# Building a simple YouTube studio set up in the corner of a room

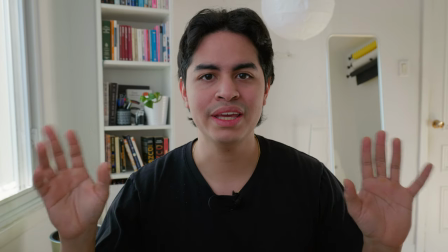4:26 it started to take shape i like the changes that i've done i'm gonna keep adjusting stuff and we'll see how the light looks at night because
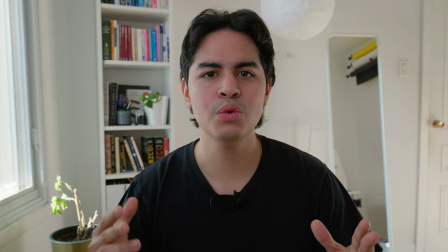4:32 even though i love how this light looks through the window it doesn't always shine as bright as right now so i want the studio to be ready for any lighting situation that might happen outside i'm gonna keep working on it and i'll show you a result at night so
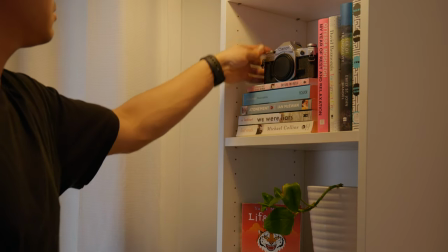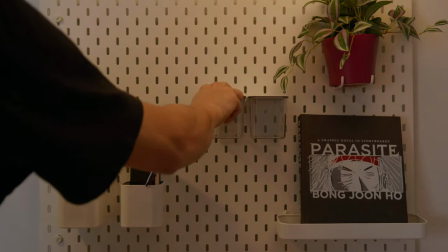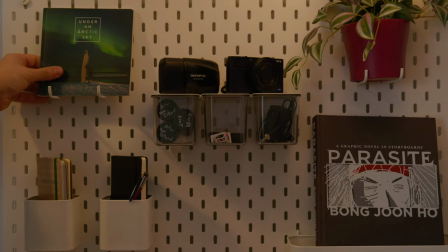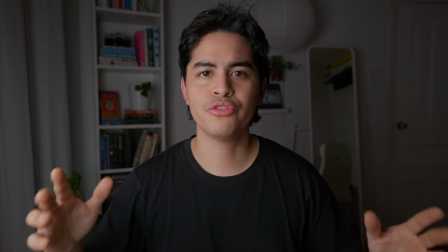5:04 this is how the setup is looking now i change a couple of things in the background. I rearranged my books.
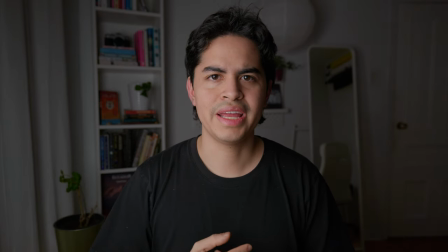5:09 I put the lamp there. I have an idea for the lighting, but before that, I also added practicals in the back.
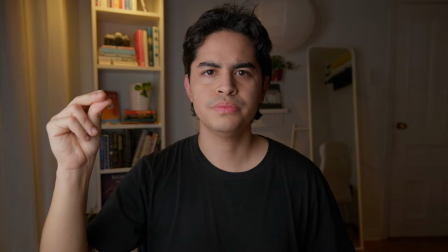5:16 Light number one, light number two, and finally, light number three.
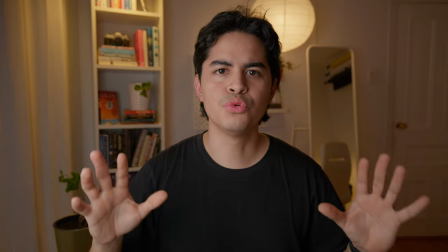5:20 With these three lights on, the mood looks a lot better and the room looks a lot less dark, but I'm still not happy with the quality of my key light.
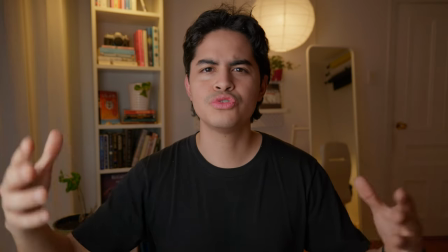5:28 It looks too saucy. It looks too much like it's lit.
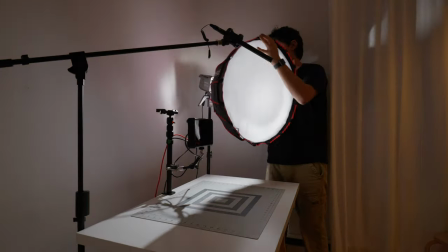5:31 So I'm going to change the domini with this aperture lantern and now this is with the lantern on top and out of the shot
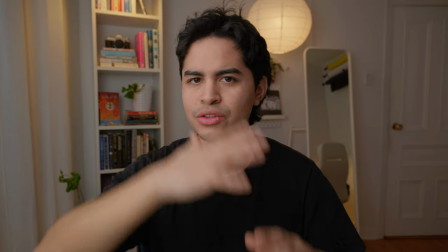5:38 but i don't really like the shadows that it produces i don't like the direction so i'm going to try something else and not point the light directly at me
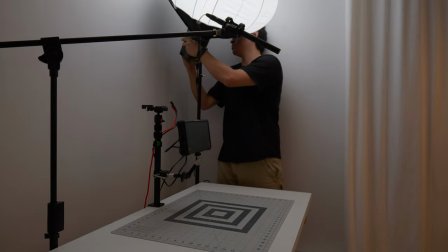5:45 but point it upwards and let the spiel light me this is with the lantern pointing up i like the quality of light
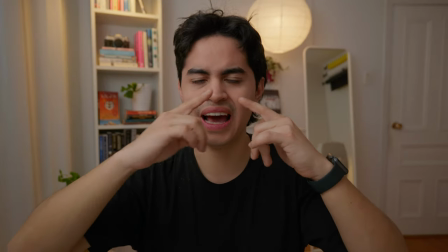5:53 a lot more but you can still see the shadows are coming down and i don't like that direction so i'm going to lower it and see if i like more a
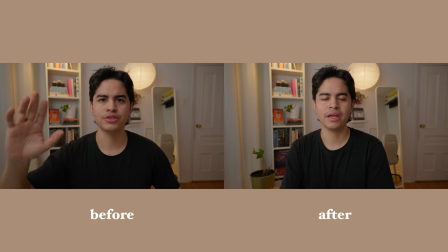6:02 more frontal lighting so this is with the light a little bit lower I like it a lot more the shadows are not coming down the shadows are a little bit more frontal if you see it properly but what I don't like now is that it kind of covers my whole face equally so
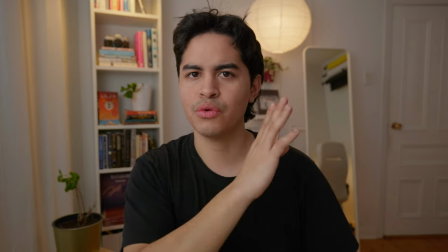6:16 I'm gonna point it a little bit more to the right and I think that's gonna create a nice contrast between the two sides of my face so
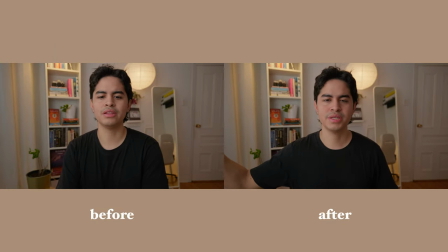6:23 yeah this is how it looks with the light pointing a little bit more sideways and not directly at me you can see the difference if I
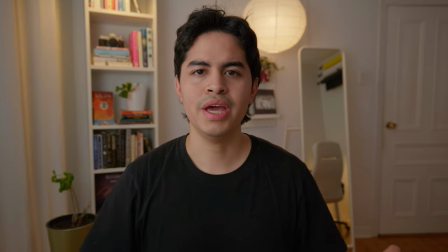6:29 point the light towards me and if I point it away from me. So yeah, I'm really happy with how this looks and it for sure looks different than with the dome.
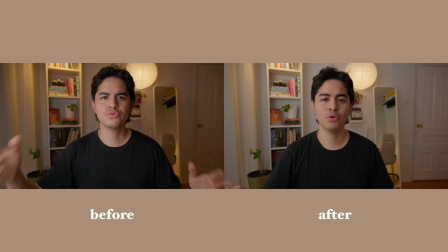6:38 We can see a before and after. Before with the mini dome and now with the lantern pointing like this.
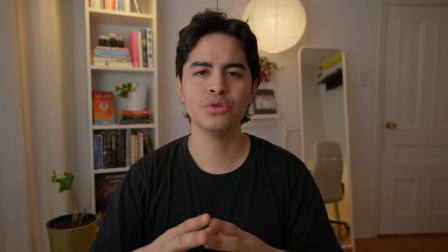6:44 Now I want to check it tomorrow morning to see how it looks during the day which is when I usually shoot.
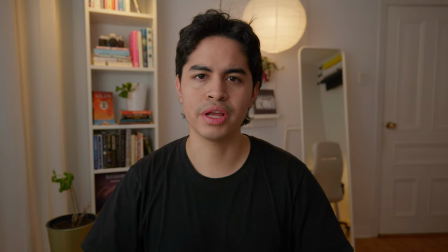6:50 So let's go for a last check tomorrow morning. And this is it.
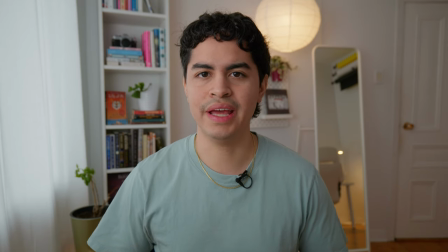6:55 This is the final setup during the day. I really like how this looks.
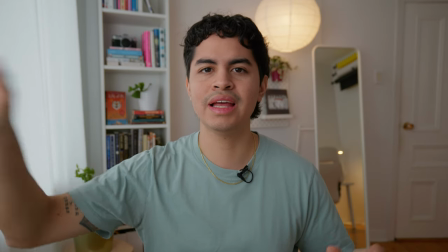6:58 I like the soft lighting coming through the curtains and I also like how the key light looks with the environment I also decided to change something
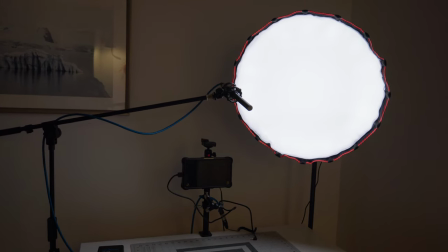7:05 in the audio setup I had like a big cable running through the stand But I decided to plug it in directly into the camera with a shorter
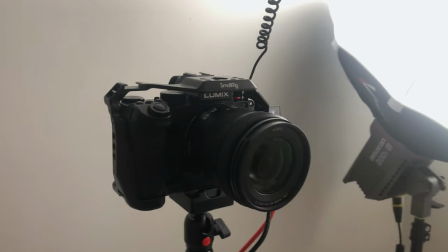7:13 cable So now let's do a final tour of the setup. I have my camera with the cage on it Plugged into it is a USB-C
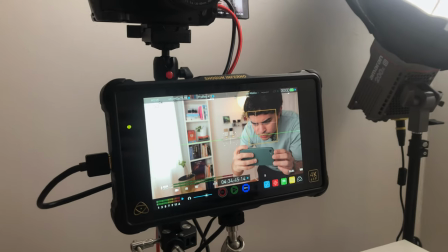7:20 cable that provides power and an HDMI cable that goes out into the monitor
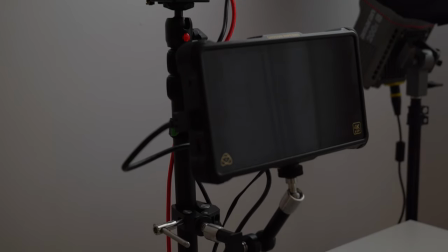7:25 I have the monitor rigged on a Magikarm a little bit further out so I can see myself clearly and on top I have a
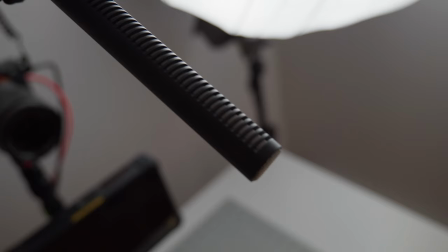7:32 Sennheiser shotgun mic as close to the frame as I can possibly get it so that my voice gets captured and not the environment around me and
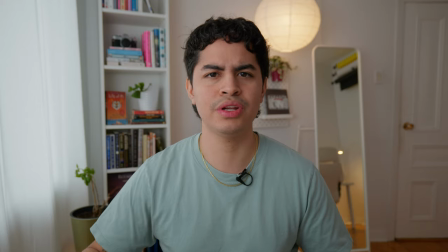7:40 my key light is an Amaran 200x which is obviously overkill for this situation I actually have it at like 12% but it's the light I had
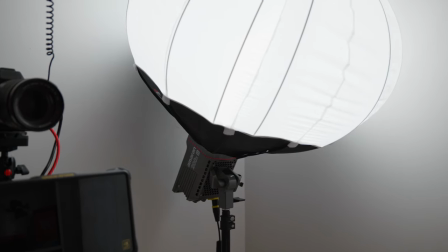7:48 so it's the light that I'll use I'm using with an aperture lantern pointing a little bit away from me and up,
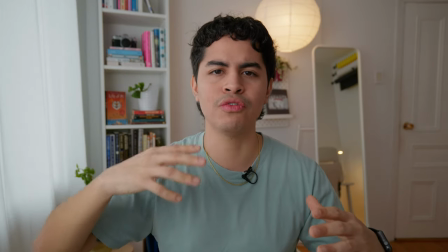7:54 that way it fills up the room and I get the fall of light which is a lot softer than if it was directly to my face.
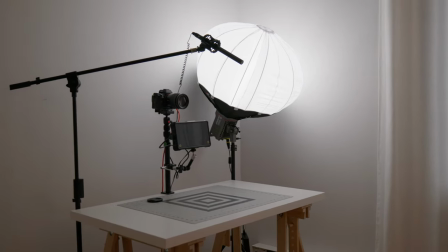8:01 All of the exact equipment of course is replaceable, you can replace the shotgun mic, the camera, the monitor, the light.
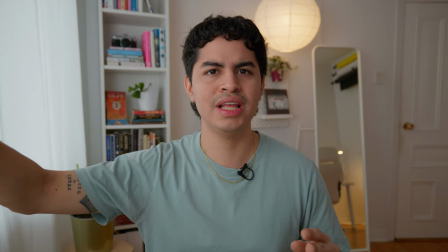8:07 What I would say is that the position of the lantern I wouldn't change it that much and I wouldn't put a dome either.
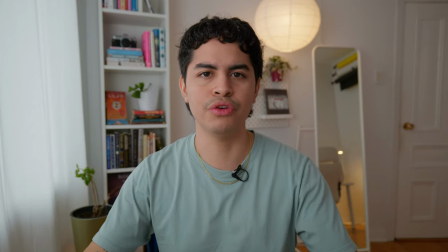8:13 I think the lantern gives this more natural look if that's what you're looking for. Also all of this setup could be attached to the table if I wanted to. My goal was to use the things that I already have. I didn't want to spend money on this but if you were starting new and you wanted to attach everything to the table you could.
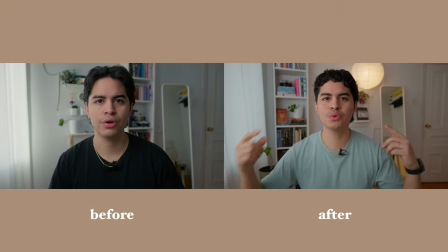8:29 Another important part of this setup is the background and that's why I spent so much time trying to figure it out.